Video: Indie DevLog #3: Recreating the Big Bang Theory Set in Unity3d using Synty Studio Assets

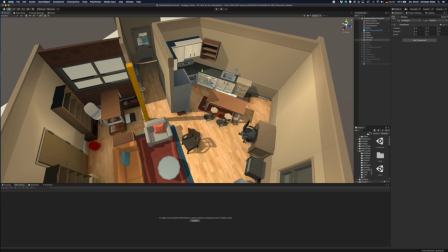It's about getting it about right, but not completely, so I wasn't that ambitious. And now I put in the floor.
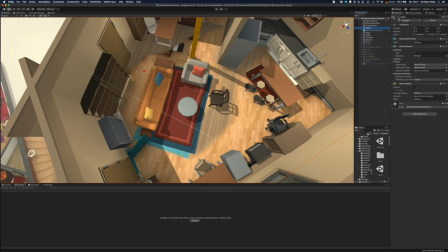And now I simply turn off the plane because I have the basic setup done.
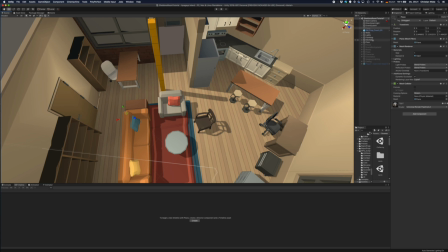And this is the main floor, and I put in also the second floor,
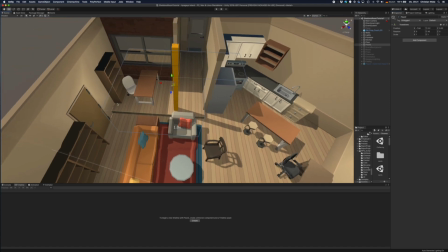this kind of podium or platform here with this little step.
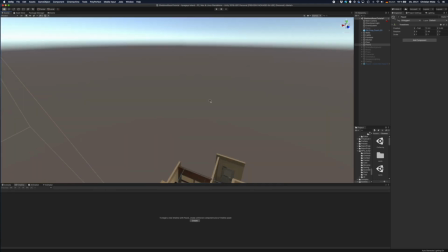So this is a basic setup that I've done still in otherwise empty scene.
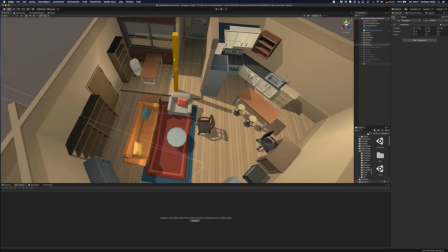And
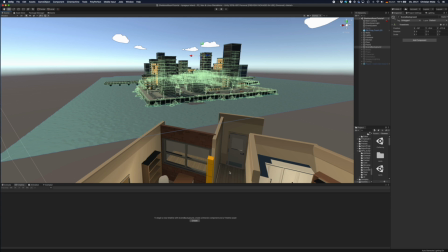Now I've put in the demo scene from the city pack, so that when you watch through the window,
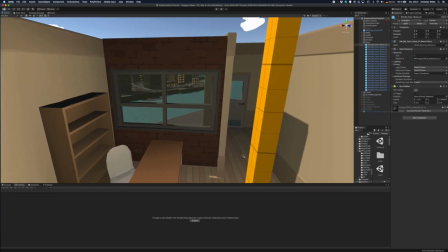let's put it there, then it's not just empty, but there's something.
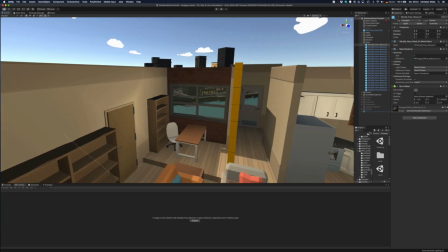But it has nothing to do with the original setup, what you watch through the window.
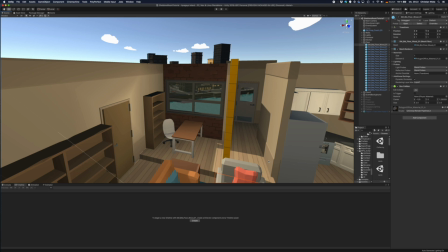But again, I didn't want to have exactly right, but just about, so at least is convincing.
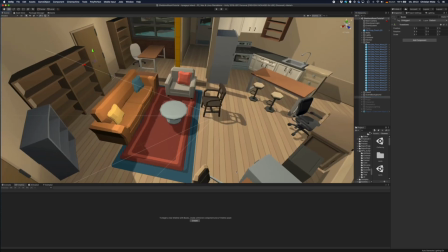Now it's still not very populated, so I put in the books.
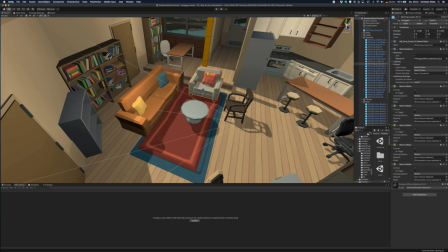You know, books are very important in the Big Bang Theory because they always appear in the background.
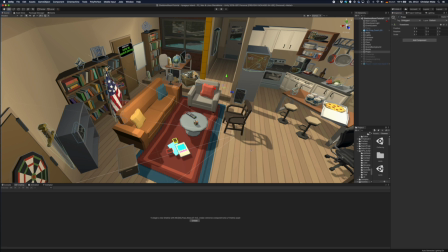And then I populate the scene with a lot of props, a lot of them from the asset packs.
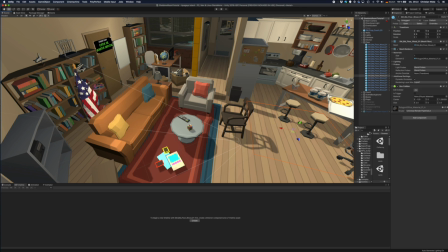I put in the this globe and things, they are from the office pack. Also this Rubik's cube,
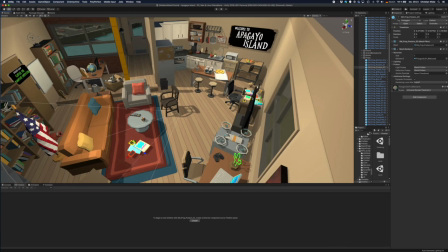some papers and journals that are on the desk, the laptops also.
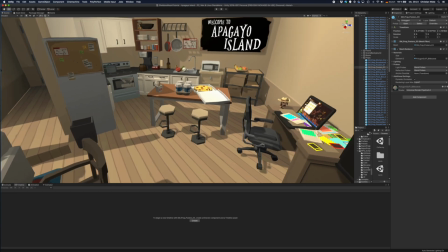Back here in the kitchen you see pizza and the coffee to go, they are regular drinking, and some Chinese takeout. Yeah, some kitchen props.
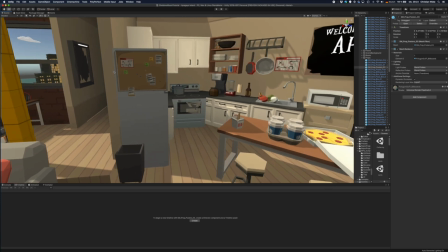Also, I try to be close to
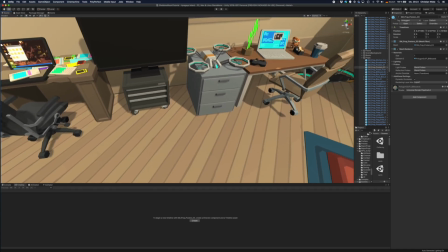what they have in the original scene, but not exactly. So this drone is from the sci-fi city pack, I think.
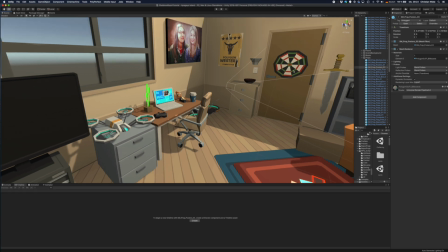The dartboard is very prominent. I don't know whether they ever use it, the sword here.
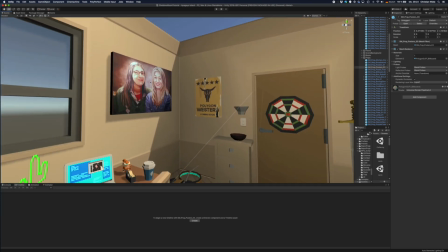And back here you see the famous picture from that Amy gave to Penny,
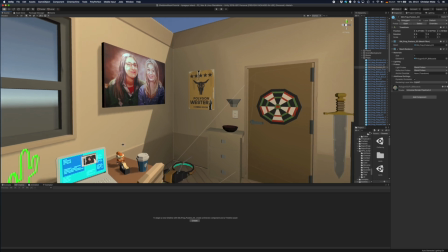where she looks so happy. And at least at some episodes supposed to hang on this wall, so I put it in here.
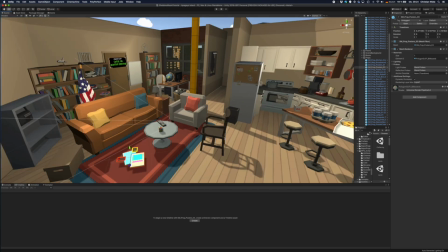Just that's not so empty, this wall, even if it's not visible in the scene.
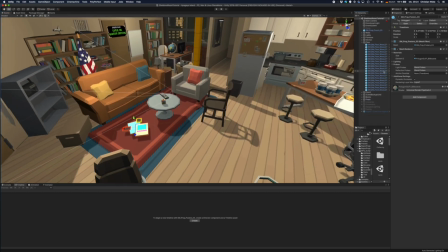Now I had to put in some characters.
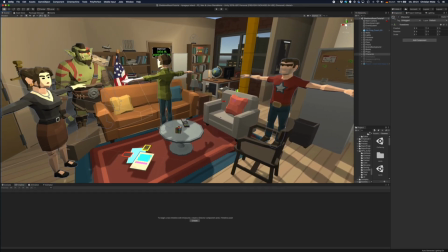Again, I just used the standard assets from Synty, and I had to go with the people I have there.
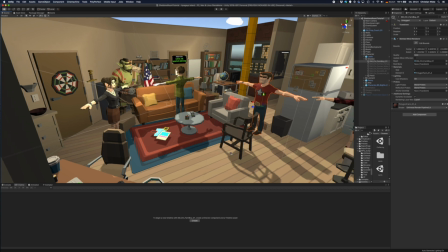So Sheldon is from the farm pack, so he's a farm boy. Penny is also from the farm pack, so I think that's a pretty good fit.
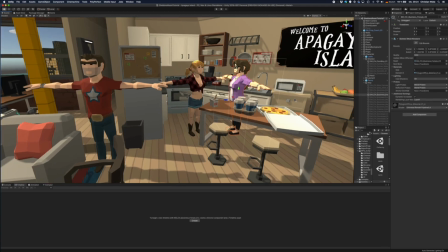Amy is from the office pack. I mean, yeah, not exactly good fit, but good enough for me.
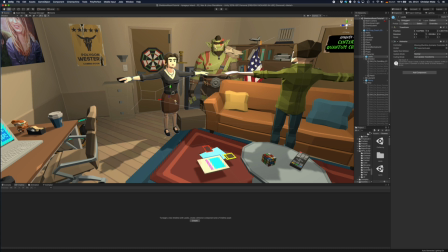This Leslie Winkle, she appears in some episodes.
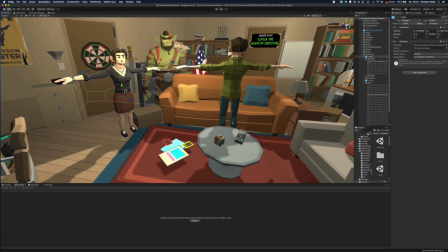And so I've created this little scene where they fight about the right approach to quantum gravity.
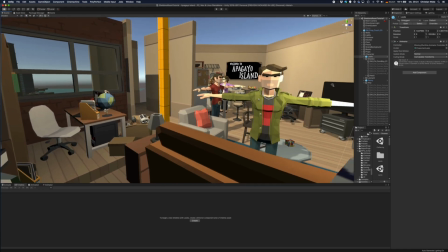And here's Leonard. He's turned by 90 degrees because the animation will turn him around for sitting on the couch. I think it's pretty good fit, with especially with the jacket. He's constantly has this setup with the jacket, and I mean he has
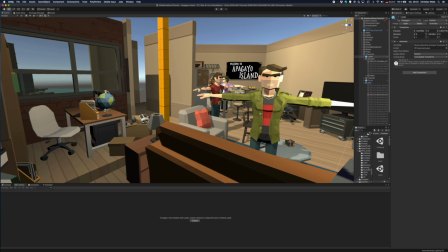no glasses on, but I think it's still a pretty good fit.
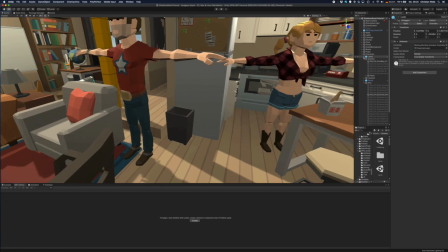What I've done is then I used Timeline and Cinemachine for animating the characters. And so you see here I have different cameras, and then I have director and using timeline.